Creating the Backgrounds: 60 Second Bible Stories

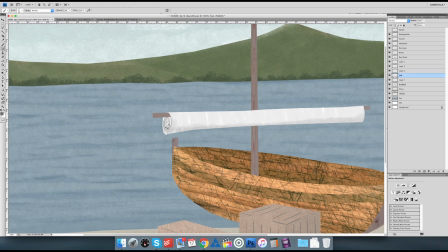4:07 Here I'm colouring in the sail, also using flat colours with texture on top, and again adding a bit of shadow so that it looks as real as possible.
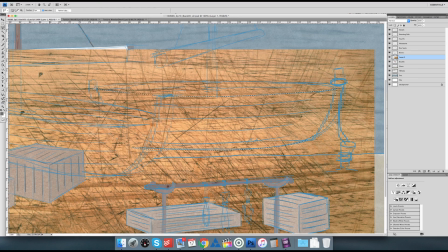4:20 Once I'm happy with the boat, I flatten that image into one and then start working on the second boat using exactly the same principle,
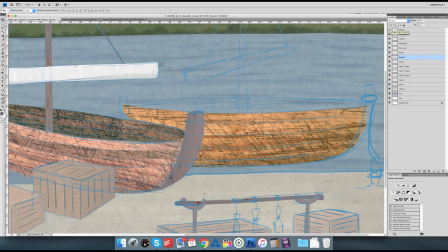4:26 cutting out each plank on the boat individually to kind of give as much variety, and then moving on to the back part of the boat and the sails again.
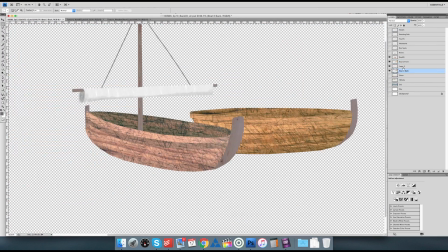4:35 So this background took about 1 hour 45 minutes to create from scratch, and this is quite a complicated one.
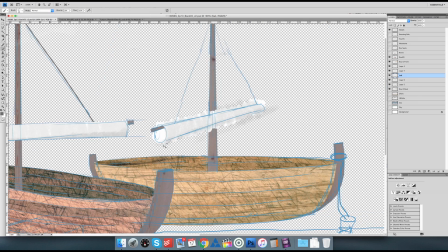4:44 Most of them take between half an hour and 2 hours to make, and this film itself I think has about 5 or 6 different backgrounds,
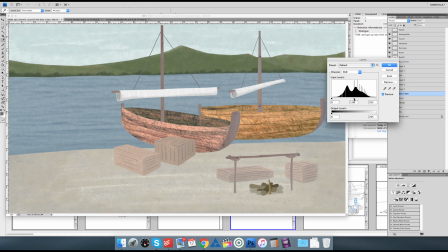4:51 so it would take me about 2 days in total to get all the backgrounds ready for the animation.
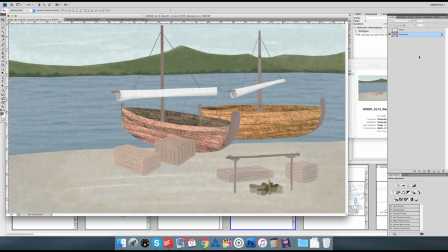4:55 And here at last is the final background.
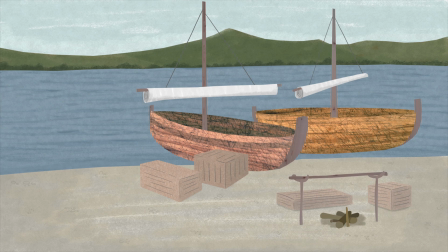5:01 which I'm really pleased with in the end. Right, I think that's it for today's video. I hope that's been interesting. If you have any comments about how I go about making the backgrounds, please do leave a comment below and I will get back to you as soon as I can. And please do subscribe to my YouTube channel by clicking on the red button in the corner there. And if you'd like to watch any of my previous videos, you can watch them all over on my website, which is taylormotion.co.uk, or by clicking on the button just down here in the corner. And I'll be back very shortly with a new video. Alright, bye for now.